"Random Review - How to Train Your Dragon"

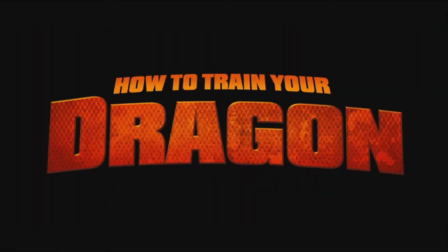[0:00]
The following review contains spoilers for the film How to Train Your Dragon. I strongly recommend seeing the film before watching this review.
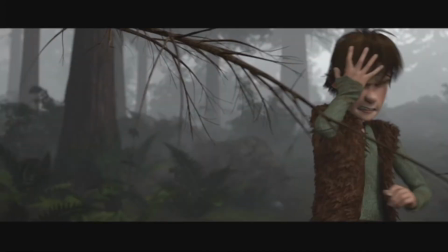[0:08]
And with that out of the way...
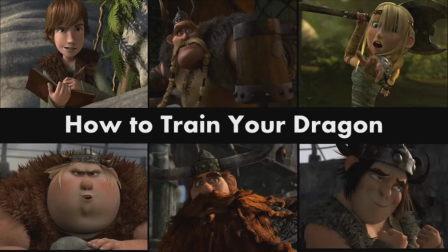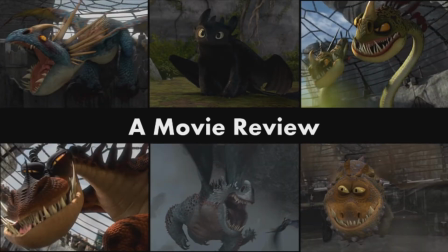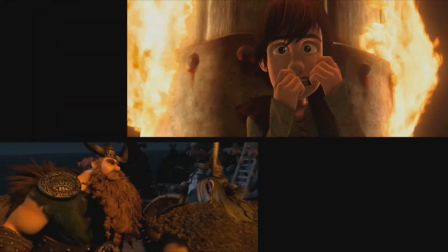[0:23]
Sorry for the formal spoiler warning, but this is one of those cases where I want to play it safe.
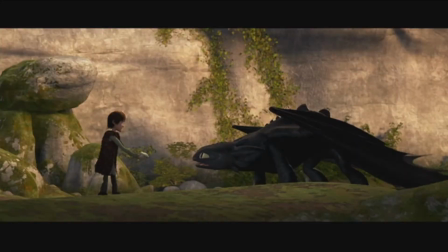[0:27]
Because the thing is, How to Train Your Dragon is one of the greatest animated films of all time.
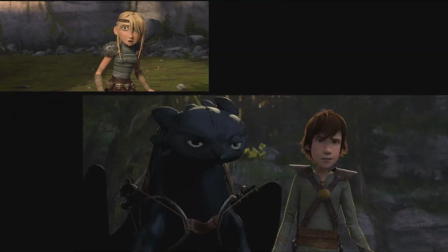[0:33]
No seriously, it is that good. Now on its surface, the story doesn't feel all that remarkable.
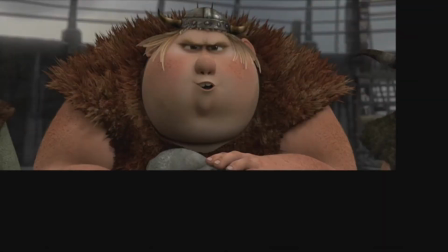[0:39]
In a lot of ways, it feels downright predictable. I mean, look at what the opening sequence tells us.
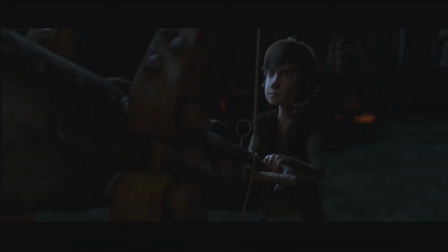[0:44]
Dragons are stealing food and setting buildings on fire. This awkward kid wants to kill a dragon and accidentally makes everything worse.
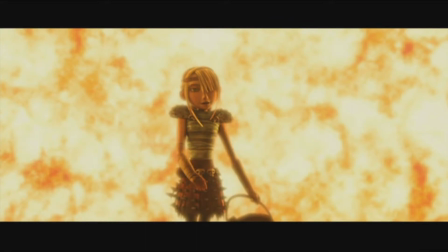[0:50]
His father disapproves and tells him to get lost. There's a girl character he has a crush on. We know exactly where this is going.
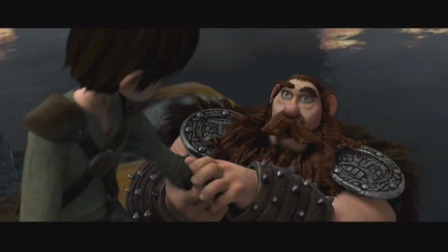[0:57]
Dragons are actually misunderstood, kid earns father's respect, kid gets the girl, the end.
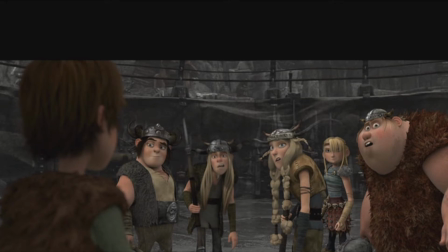[1:01]
I could actually understand why someone would not be impressed by the movie, because yeah, a lot of these story concepts have been done before.
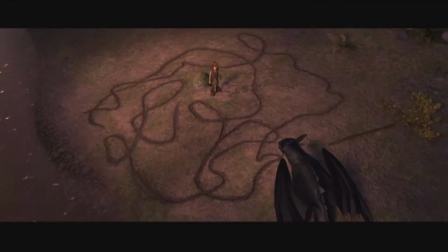[1:08]
But How to Train Your Dragon is a triumph of nearly flawless execution of these ideas. Spinning a typical coming-of-age story into something bigger and more meaningful.
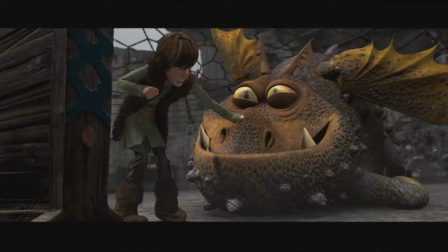[1:16]
It is just filled with smart story decisions, introducing what are normally stock secondary characters and using them for multiple purposes.
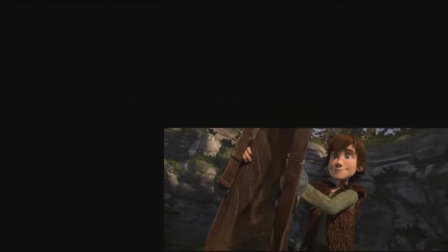[1:23]
In this regard, it is an extremely efficient and economical film. Not a single scene or character is a waste of time.
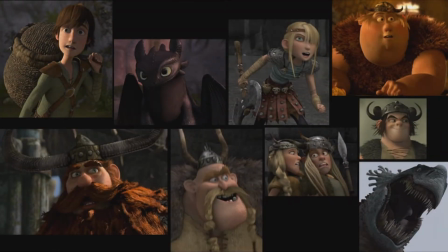[1:30]
Heck, there are really only nine characters in the entire thing, ten including the villain. For such a big story, that's a remarkably small cast of characters.
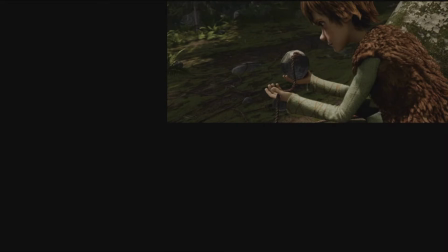[1:39]
Hiccup is the character that anchors the whole film, playing the role of the awkward and misunderstood outsider of the village.
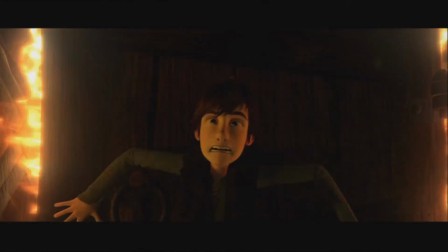[1:44]
And to be honest, he didn't really make a great first impression for me. Because as touched on earlier, he is exactly the kind of character we see an awful lot in these kind of films.
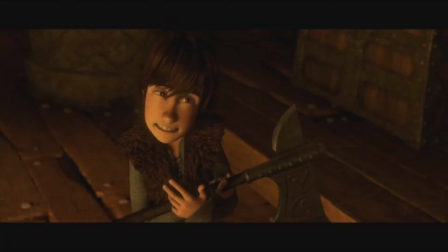[1:53]
He's that awkward kid that people just don't understand. How they don't see what a delicate flower he is.
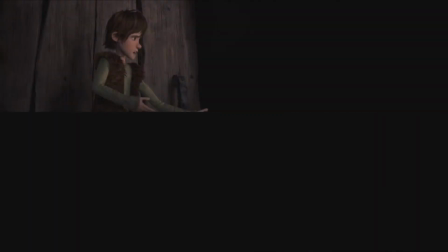[1:59]
And his dad just doesn't believe in him. It's basically your typical teenage angst to the nth degree.
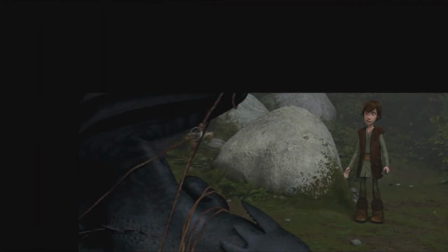[2:05]
Hiccup didn't really click for me until his first encounter with a dragon, when he discovered that he couldn't actually kill it. This is an extremely powerful scene in the film. It's also extremely relatable, the whole concept of in theory versus in practice.
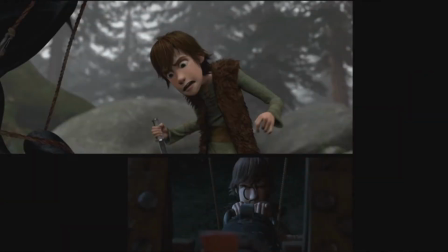[2:18]
In theory, people believe they can do a lot of things. In practice, it's not so easy.
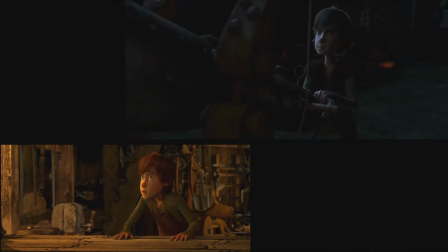[2:23]
The only thing we really knew about Hiccup at the time was that he desperately wanted to kill a dragon. Turns out he had no idea what he actually wanted.
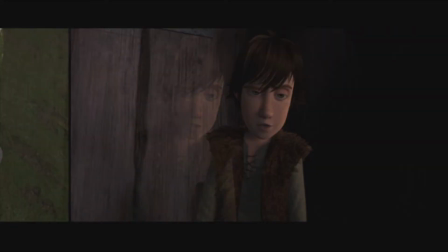[2:30]
It's a good turn for such a smarty-pants, know-it-all character like him.
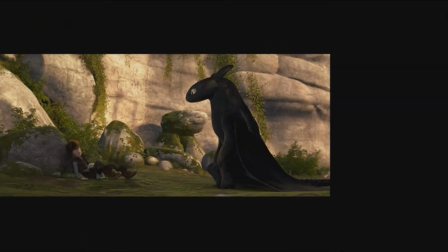[2:35]
Afterwards, the focus shifts heavily toward establishing his relationship with the dragon and introducing Toothless as a character.
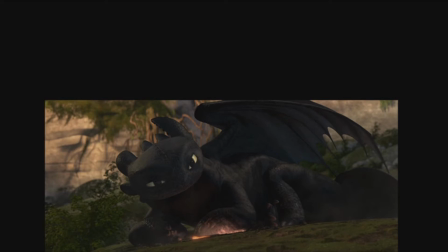[2:41]
There is a definite emphasis on giving him characteristics of domestic animals the audience can relate to. Many of the things Toothless does are extremely dog-like or cat-like, after all.
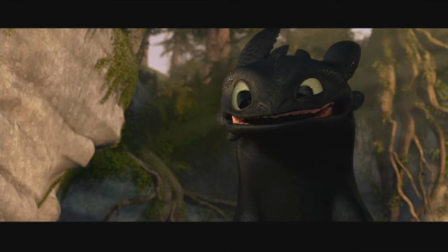[2:49]
He has an extremely wide range of expressions, probably more than the human characters to be honest. When he is suspicious, he is really suspicious.
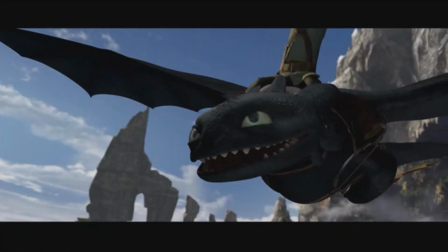[2:57]
When he is happy, he is really happy. When he is determined, he is really determined.
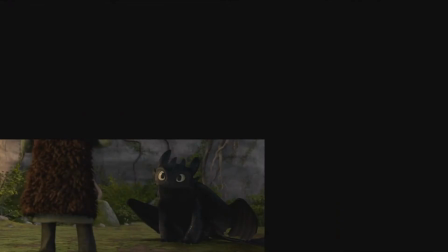[3:03]
His character design is fantastic, particularly how they gave him such big emotive eyes.
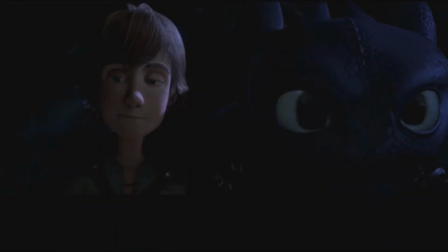[3:08]
Just the small subtle glances he gives to Hiccup are some of the funniest character moments in the whole film.
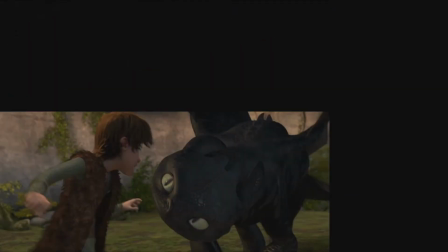[3:13]
The pacing is perfect during these scenes. They really take their time and make sure they don't rush things.
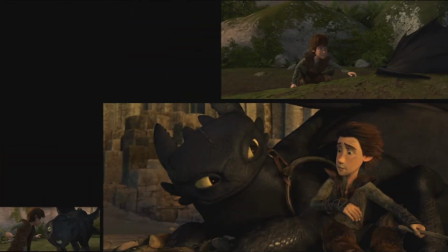[3:18]
If Toothless and Hiccup immediately become bros, it doesn't make logical sense.
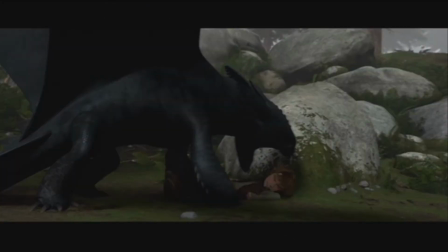[3:23]
So they build things very gradually, starting out with anger, followed by quiet observation, followed by a gift.
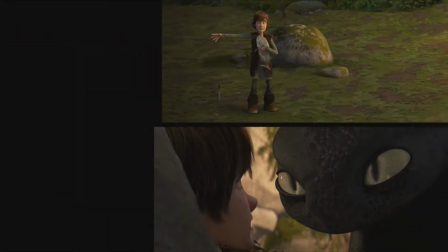[3:30]
Toothless is curious about this weirdo kid who is visiting him, but is still ultimately aloof and distant.
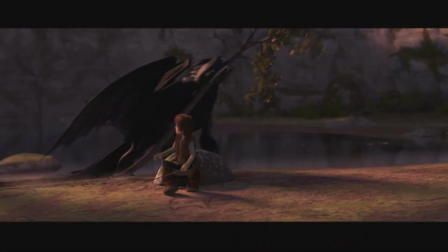[3:36]
Eventually, after a whole lot of frolicking, Toothless finally decides to trust him.
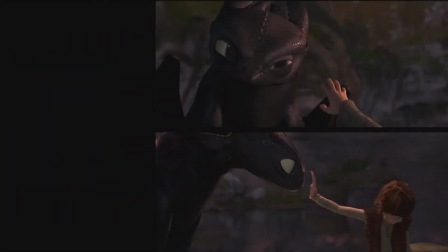[3:41]
I love the fact that the writers let the final decision come down to Toothless himself, that he got to take the final step.
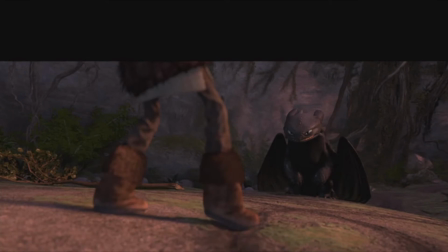[3:47]
Otherwise, it just becomes a story about man taming the beast, and kind of subverts the message of the whole thing.
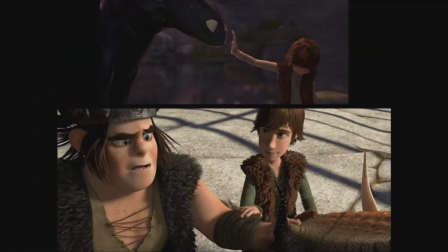[3:53]
And maybe this scene is a little heavy-handed with the imagery, but considering the human-dragon relationship is so central to the film, I feel like they needed to underline it just a little.
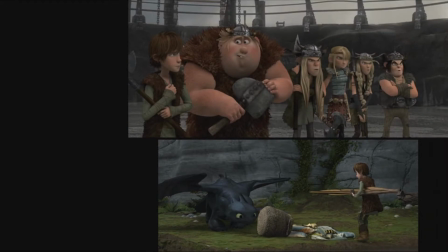[4:03]
These scenes also do a nice job of feeding into the Harry Potter storyline back at Dragon School. Hiccup learns about dragons.
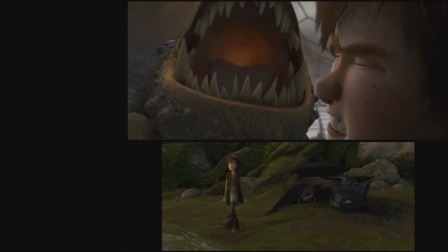[4:09]
Hiccup learns about dragons.